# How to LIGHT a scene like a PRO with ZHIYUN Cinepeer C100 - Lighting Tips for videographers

In video content creation, whether we're on a location or shooting a simple tutorial like this, lighting is crucial. It plays a key role in both traditional shooting formats and creating VR or 360 content. Even right now I've got 3 or 4 different types of lights around me. Can you name them? If not, let me take you behind the scenes and give you some lighting tips. And if you're already experienced, I show you how to make the most of a brand new light bar,
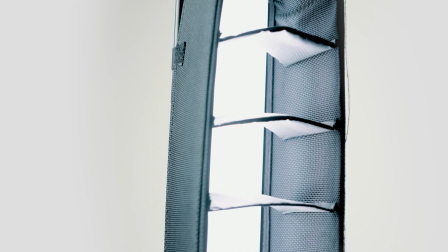whether you're using it as a key light, practical light or background light. So without any further ado, let's jump into it.
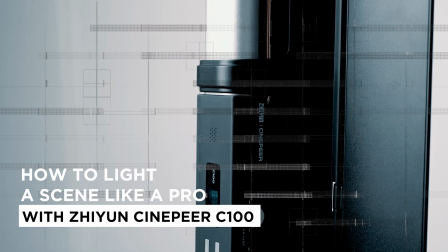In this tutorial, I'll be showcasing the brand new ZHIYUN Cinepeer C100 light bar,
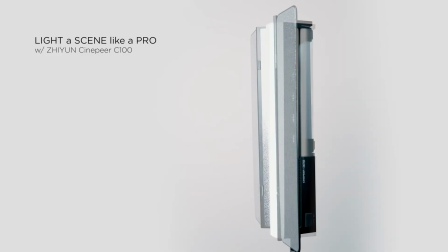which can be used in a variety of scenarios in many different ways, giving you a lot of flexibility with just one light.
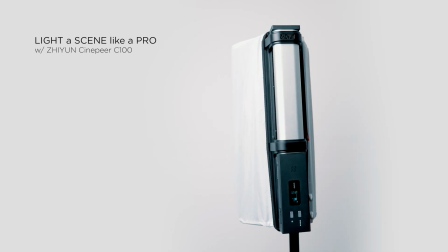It comes with accessories to modify the quality of the light,
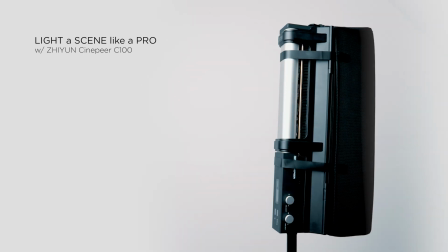and it has built-in features that open up endless possibilities for using it creatively and effectively.
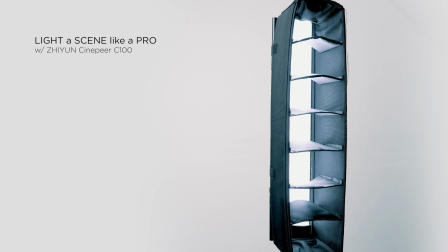Let's start with one of the most obvious uses, as a key light.
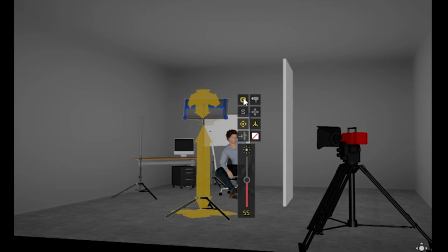Even in a simple setup like this, having a good key light is essential.
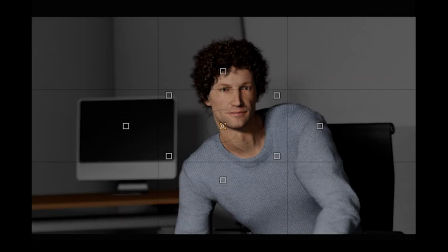It's the main source of light in the scene and typically the brightest.
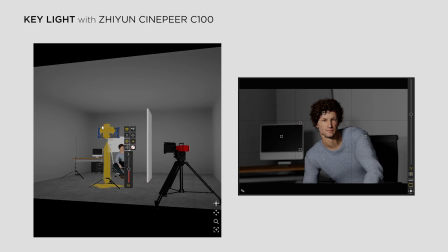The key light defines the overall look and feel of the shot, shaping the shadows and highlights on the subject.
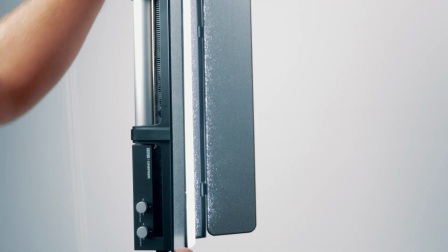The C100 light bar comes with a bundle reflector,
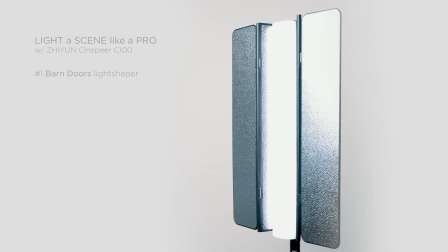which makes it easier to direct the light and helps it act like a larger, more diffused light source.
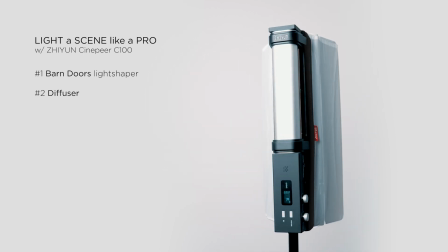By adding the diffuser, you can soften the light and eliminate harsh shadows, preventing a high contrast look when using it as a key light.
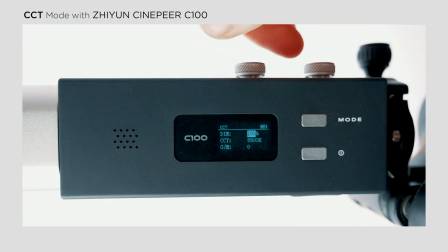You can also fine-tune the color temperature and tone. In CCT mode, you can adjust the brightness from 0 to 100%, the color temperature,
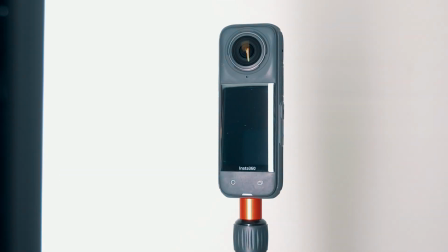and play with the green and magenta tones to get precise control over all the settings.
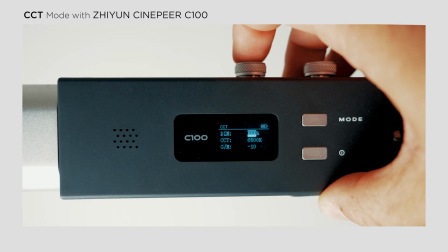A feature I really like is the quick access option. By pressing the adjustment wheel, you can instantly jump to 0,
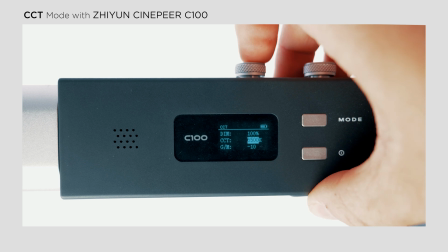50 or 100% brightness, or toggle between common color temperature and tone values. This saves the time when adjusting settings on the go.
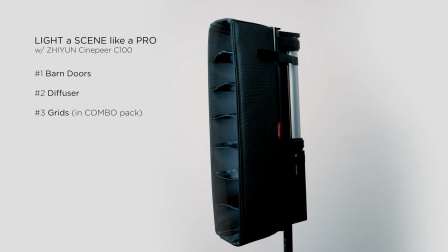And when it comes to shaping the light, the combo pack includes a grid that allows you to control the light spread and add a more dramatic look.
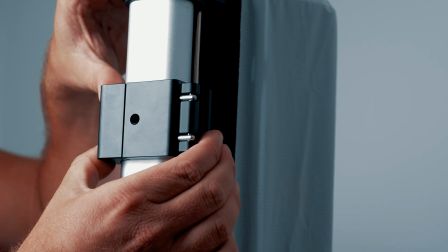You can also use the clamp, another great accessory, to mount the light vertically, making it an even wider light source.
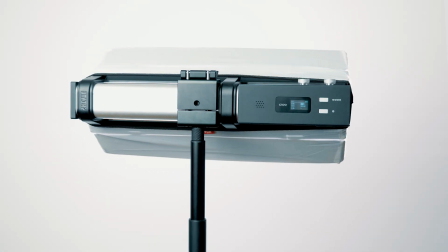These accessories aren't just helpful for shaping the key light, they are also useful when using the light as a fill light.
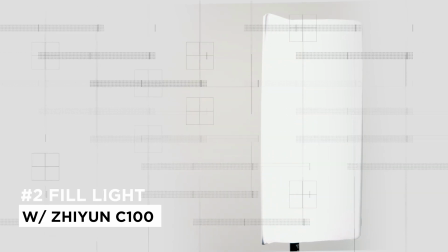The fill light is a secondary light that softens the shadows created by the key light.
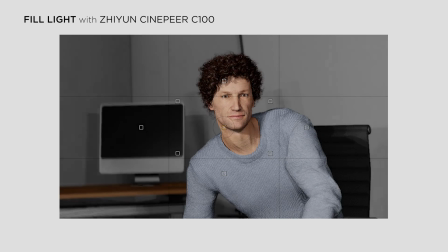It's typically less intense and helps reduce contrast. Personally, I don't always use a fill light, at least not with an additional artificial light source.
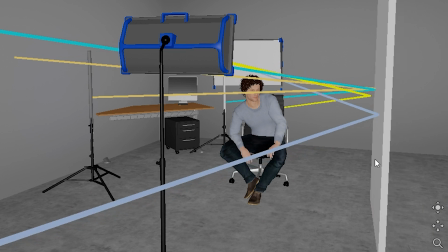It depends on the environment. In my case, the white wall in my attic reflects enough light to naturally fill the shadows, so I don't feel the need for another light source when filming my tutorials. But you may have noticed another type of light in my setup, the background light.
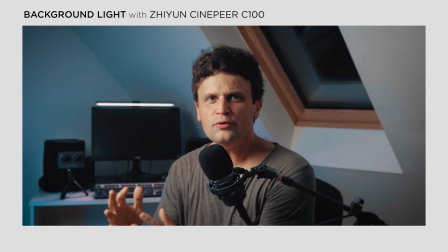As you can see, the wall behind me has a slight blue tint. I often choose blue as it complements the warm skin tones and it also adds a cinematic touch to the background.
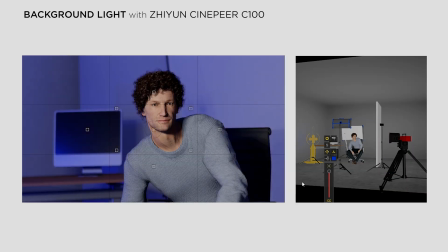This contrasting colors not only enhances the depth of the shot, but also helps direct focus towards the subject.
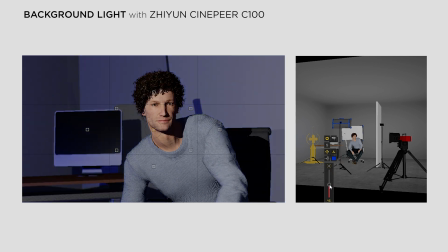With the C100, setting a background color is super easy.
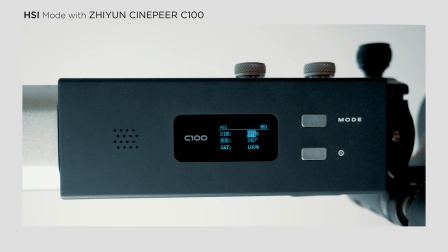In HSI mode, you can access RGB colors and adjust the hue, saturation and intensity.
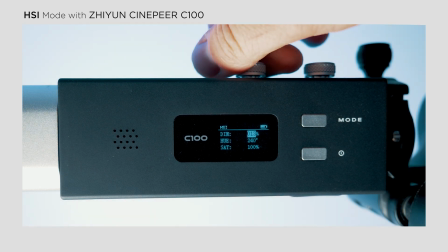You can tweak the brightness by percentage or in 50% steps by pushing the wheel.
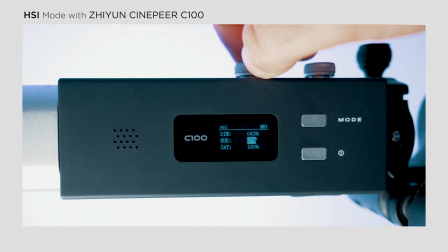And you can set the color the same way in small steps or switching between the basic RGB colors,
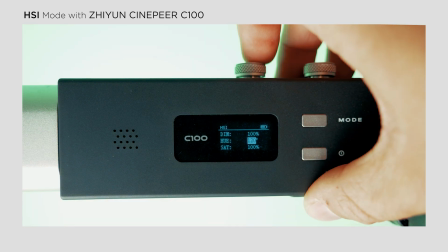where red is at 360, green is at 180 and blue is at 240 degrees.
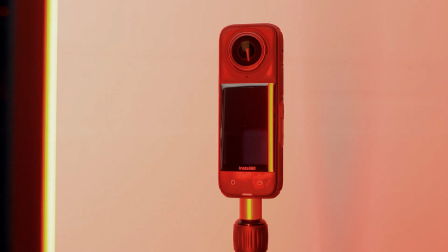And of course, with fine-tuning saturation, you'll get the exact look you want.
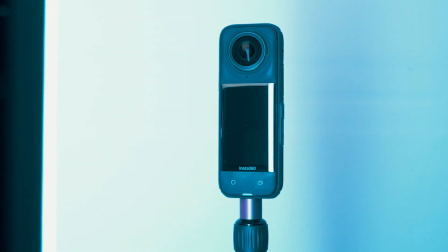Or in RGB mode, you can fine-tune and mix colors manually, giving you even more freedom to set a specific color. And since we're talking about different lights in a scene, let's not forget about ambient light.